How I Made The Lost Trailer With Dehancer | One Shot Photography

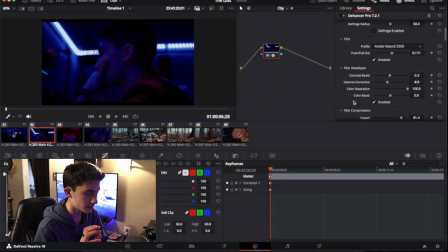249s
So it basically, you have your color separation there too. So what I did is I brought down my contrast a little bit just to make sure that was the way I want it, because it was a really contrasty scene. So if I bring it down a little bit, you can get more definition in my face and everything there. And then we have your film compression here.
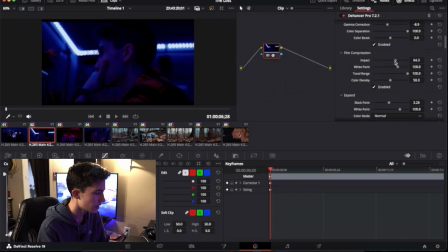265s
So what I did with my film compression is see if I bring this down, you see more of that light, it becomes more washed out. So when you're compressing it, you get more of if you have a sky or something, you can see more color in that sky instead of just white. So you get more color and detail out of your sky.
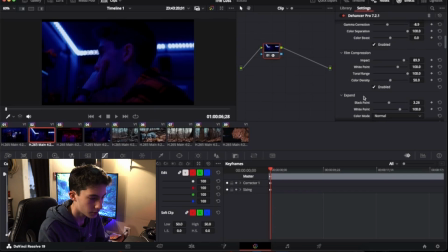285s
This is what I would use film compression for, and I use it a little bit for the LED lights here. I use that just to compress down that light so it isn't as washed out. Some people like to put film damage on.
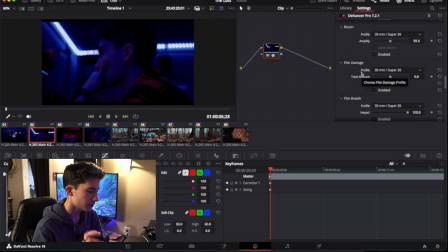298s
That kind of gives it like that film look. Like from a while ago when what they did is when they were scanning the film, you had that damage that was in that film. So if you put that on, you have all that kind of, the film damage gives it kind of that, if you're going for warm-up retro vibe, you can bring that out in that. And then another thing people put on their film is vignette. I personally didn't touch the vignette.
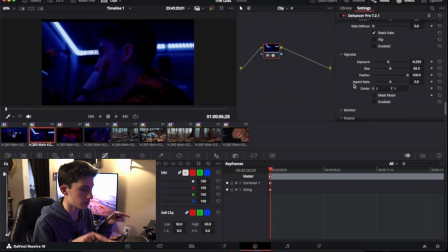318s
So, and that's just the black haze that goes around your footage there.
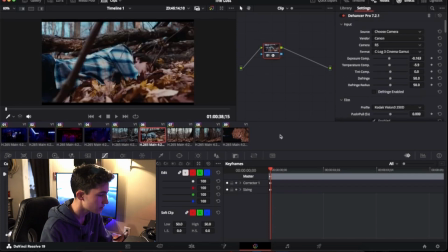324s
So one of the scenes I want to go to is, if it loads here, yep, is the scene where I have a person dead here, and it kind of really, Dehancer did a really good job at bringing out those leaves in my footage.
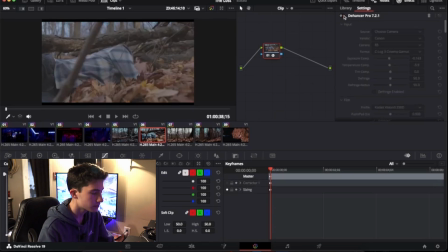338s
So if you turn this off, you see how like it's basically just gray, which is, that's C-Log for you.
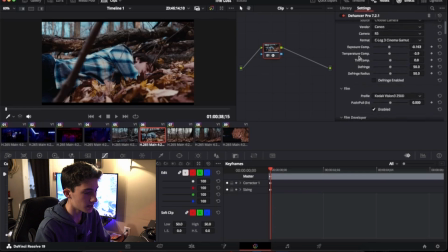344s
So what I did is I chose my camera again. What I did is I set my input and everything there, same as the last one. Use the same color profile, which is the Kodak Vision 3 250D. That's what I used on that. And then your film developer. And one thing I definitely did use a little bit of was the film compression.
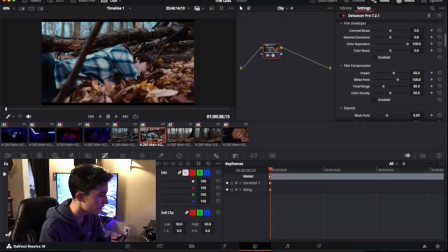362s
So if you see in the background, here, you can see the sky is really blue. So if you bring your film compression down, that sky will become more of the white, and it will be, we won't really see the definition in the sky, but here you can see the blue sky in it,
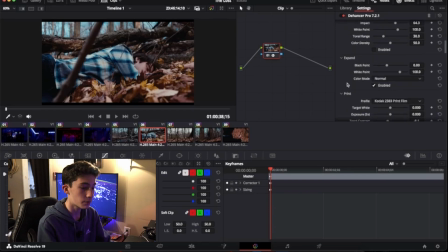376s
and you can get more detail out of it. And then black point, this time I brought it, I didn't touch it at all. My white point, I didn't touch. This stuff here, I left the same as it did. Again, Dehancer did a really good job at setting everything up properly. And then your print, your color profile.
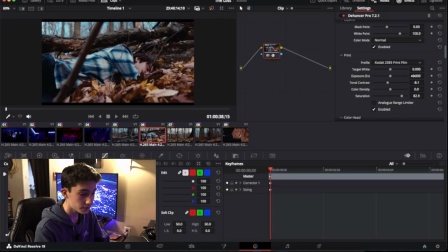391s
And on this one, I used the Kodak 2383 print film, which is what I used, which is a little different than the one I used before. So because that one, if I used that one, it was too saturated for that one. So I just used the other one, and it looked really good, and I loved how that one looked.
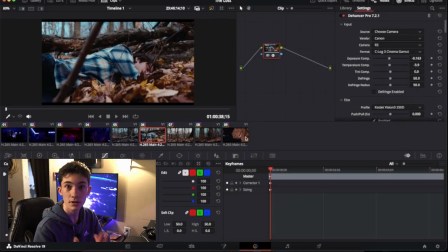407s
So another scene that Dehancer did a really good job at with their color profiles and everything was the very last scene,
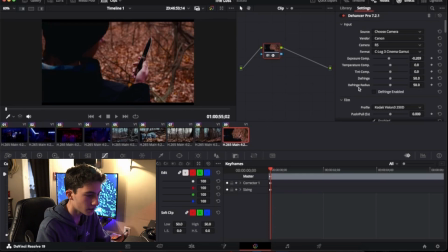414s
and that was when he was holding the knife. And I really just set the camera. I was trying to do like more of a moody theme in this one. I just set the camera, and I thought it actually looked pretty good for the vibe I was going for. So, and then I selected my profile, and I selected my print.
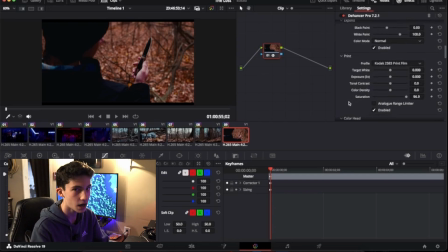431s
That's really all I did in this scene. Dehancer did a really good job at bringing out what I was looking for in this scene. I was really impressed with what they had, and I barely touched any of the settings. There were just a few settings I talked about earlier, which I just tweaked those, and it turned out really well.
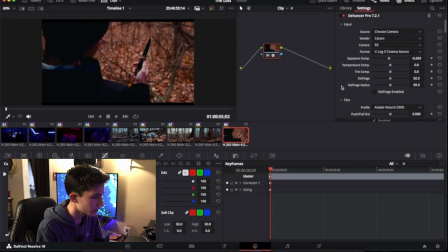449s
And I was very impressed with Dehancer and everything it could do. It really helped with the film, and really couldn't have done it without them sponsoring it and giving me a license to use for the trailer and this video I'm shooting now.
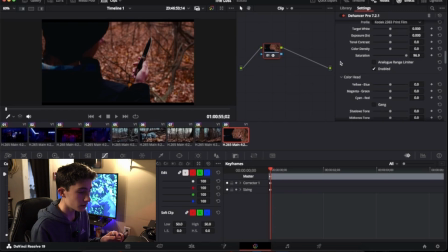464s
It really helped, and I really appreciate it. Dehancer is a super good software if you're looking to get into film and shooting. And again, I'm not a professional in this. I'm a photographer. I barely shoot video, which is why I had Brody from Bennett Photography.
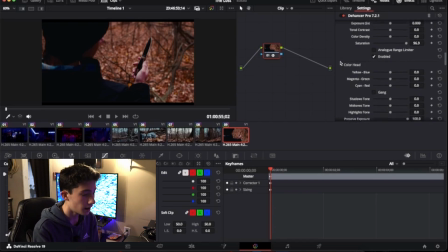481s
He was the videographer for this, and he did a great job on it. I just edited all the colors and everything, and edit the video for everything. So this isn't the final product. This is just the clips as I moved it to my PC and edited everything there.